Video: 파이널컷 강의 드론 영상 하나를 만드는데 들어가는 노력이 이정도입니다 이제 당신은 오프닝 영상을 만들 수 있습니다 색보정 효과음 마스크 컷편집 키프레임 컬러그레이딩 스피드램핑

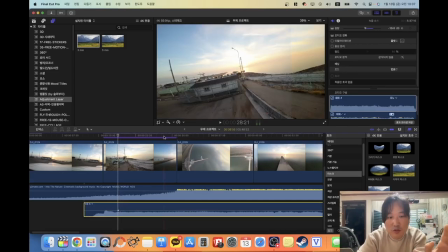[31:35]
이 클릭한 거에 대해서 음량 여기 한번 누르시고 조금 더 뒤에 가고 여기에서 0까지
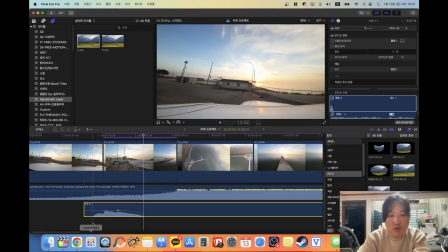[31:45]
무한까지 내려 버리시면 이제 소리가 점점 줄어들어요.
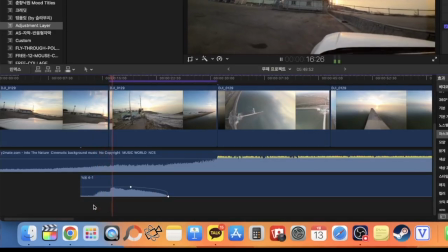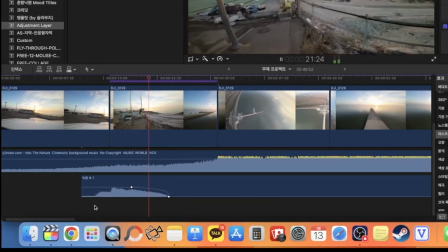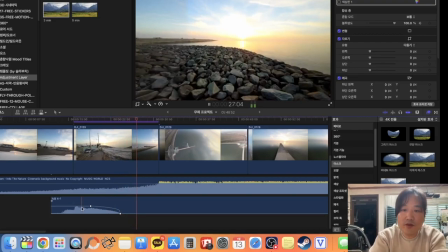[31:57]
나랑 멀어지면 소리가 줄어든 것처럼 하고 여기는 바닷소리가 나면 좋겠죠?
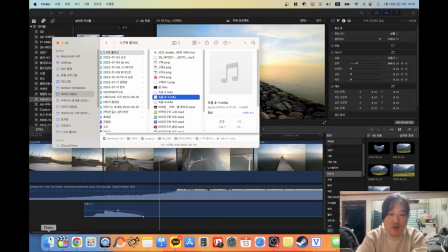[32:03]
바닷소리.
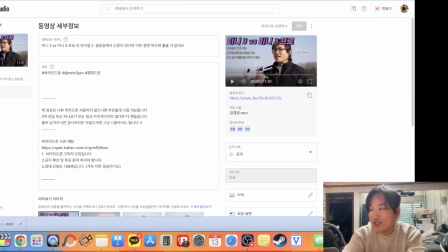[32:05]
바닷소리 같은 경우는 이거 보고 나시면 편집 안 한다고 하실 분이 많을 것 같은데.
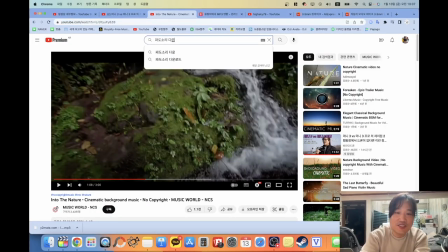[32:15]
파도 소리. 다운로드. 다운로드를 봐도 받으면 제일 편하니까요.
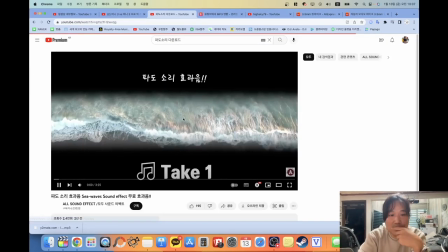[32:22]
효과음.
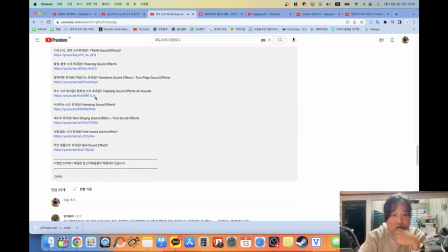[32:25]
이런 소리를 더보기를 누르면은 다운로드를 받을 수 있게 이렇게 준비를 해준 사람들이 많아요.
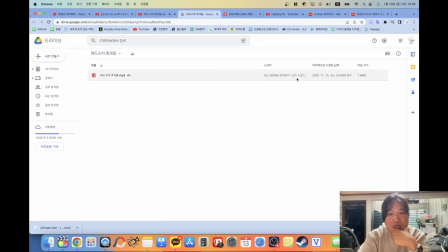[32:33]
그리고 파도 소리 효과음 요거 다운로드를 받겠습니다. 들어가서 다운로드. 이러면 다운로드가 돼요. 너 구독해야 되겠다.
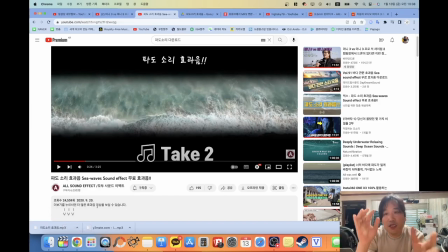[32:48]
이런 효과음에는 사이트는 구독해 놓으시면 편합니다. 이렇게 다운로드를 받을 수 있게 다 준비가 된 데들이 있잖아요.
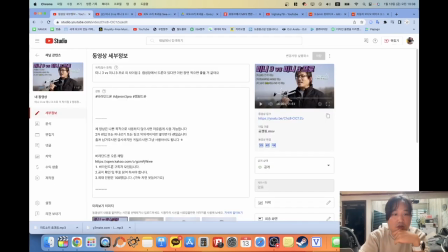[32:56]
제가 구독한 데에서 주로 쓰는 데가
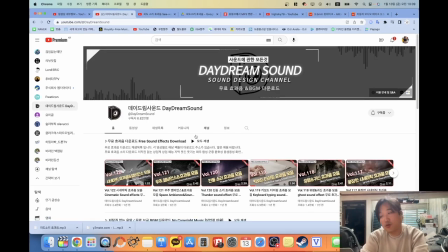[33:01]
데이 드림 사운드라는 곳에서 저는 효과음을 좀 많이 다운로드 받았습니다. 그래갖고 여기에서 받으시면 돼요. 아무튼 지금 파도 소리를 받았잖아요.
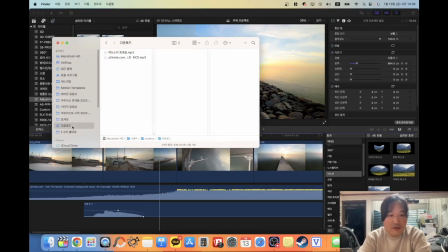[33:11]
받은 거를 또 들고 내려옵니다.
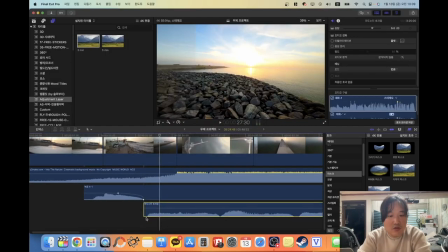[33:18]
내려서 올려놓고.
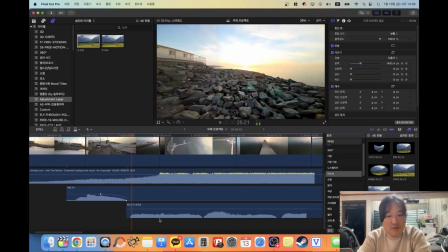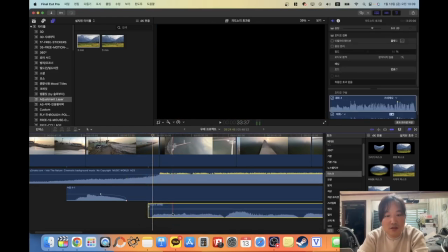[33:27]
여기에서 하죠. 근데 파도 소리가 이렇게 잔잔한데 파도 소리가 이렇게 세? 그러면 많이 소리를 줄일게요.
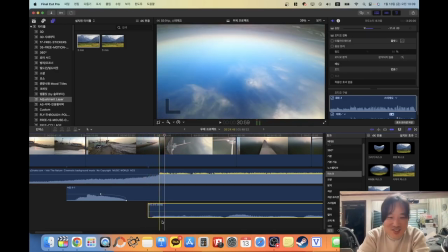[33:37]
아야. 바로 하늘로 가버렸는데? 파도 소리 요만큼 쓰고 꺼야 돼? 아무튼. 하늘에서는 바람 소리가 좋겠죠? 받아놓은 바람 소리가 있습니다.
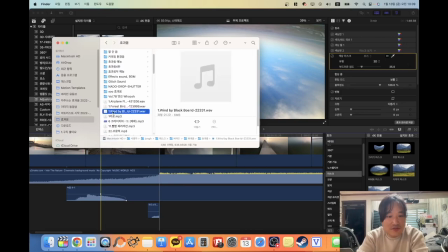[33:50]
자주 쓰는 바람 소리가. 바람 소리를 또 넣어줍니다.
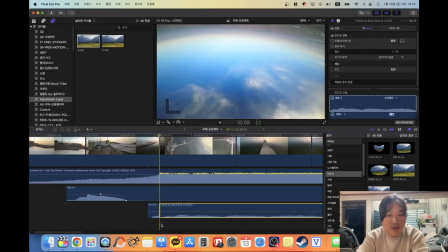[33:56]
이질감이 안 생기게 하는 게 중요해요. 분명히 바람 소리는 들리지만, 어이! 갑자기 이상하게 들리네까지 그렇게 크게 안 해.
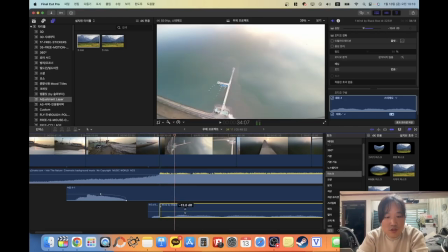[34:06]
여기선 좀 들려야 될것 같아요. 여기.
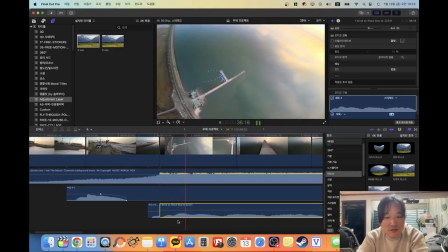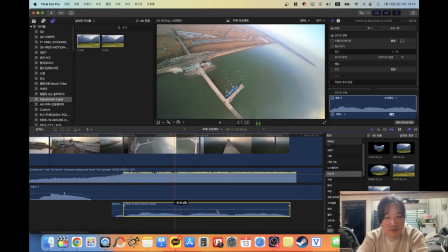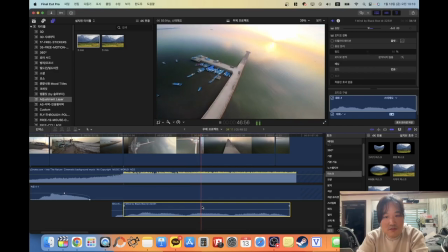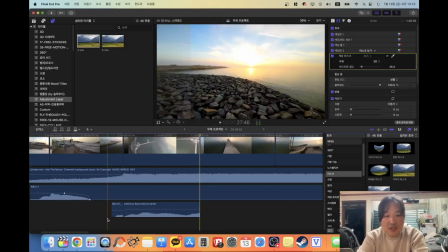[34:25]
그리고 여기에서 다시 바다가 나왔잖아요. 갈매기 소리를 다시 한번 쓰죠.
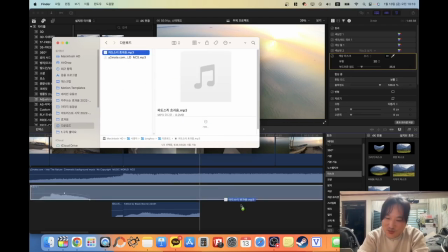[34:34]
아까 그 파도 소리 좀 생뚱맞긴 한데 파도 소리가 좀안 맞는 파도 소리.
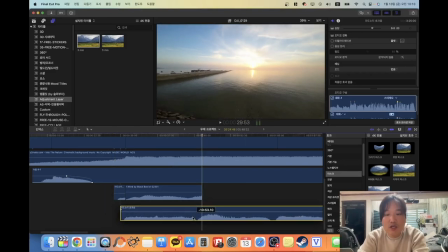[34:43]
그러니까 퀄리티를 올리고 싶으시면 거기에 걸맞는 소리를 구하는 게 중요해요.
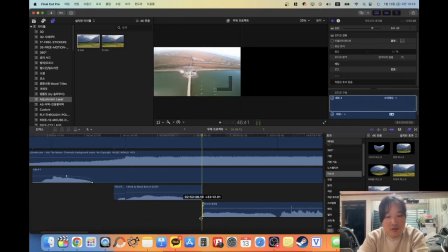[34:49]
걸맞는 소리. 갖고 소리를 좀 줄여볼게요.
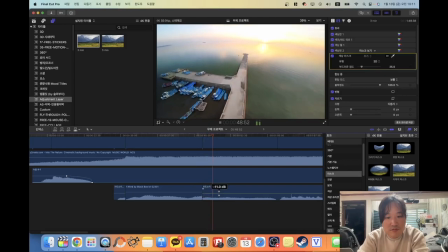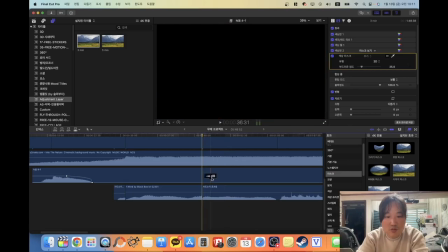[35:02]
소리가 커갖고 못 알아듣겠다. 꺼봐.
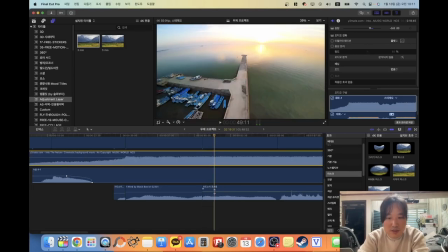[35:09]
그래도 아직 마음에 안 들지만 그냥 쓸게요.
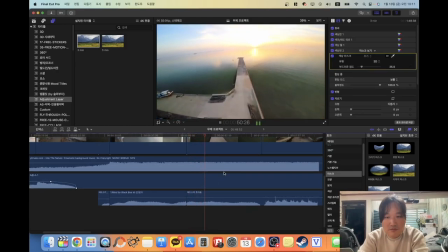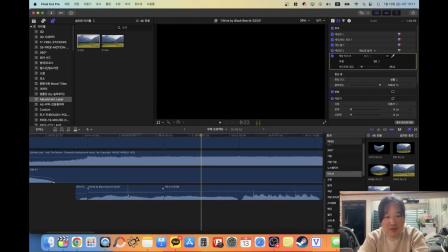[35:19]
그리고 여기는 다시 바람이 들어갔으면 좋겠어요. 바람하고 같이.
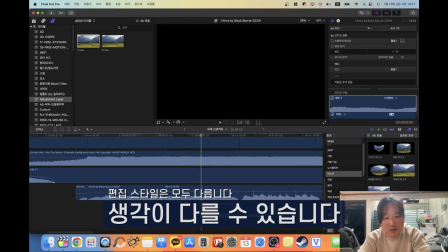[35:23]
그러면 바람을 넣고 생뚱맞게 안 하게 좀 앞을 줄여서
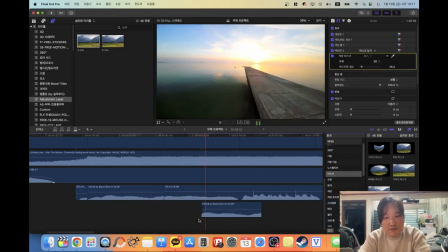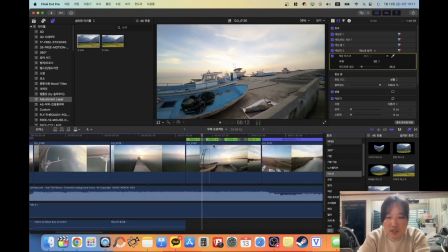[35:40]
훅 지나가는 요 부분이 있잖아요. 우선 크기를 좀 줄일게요.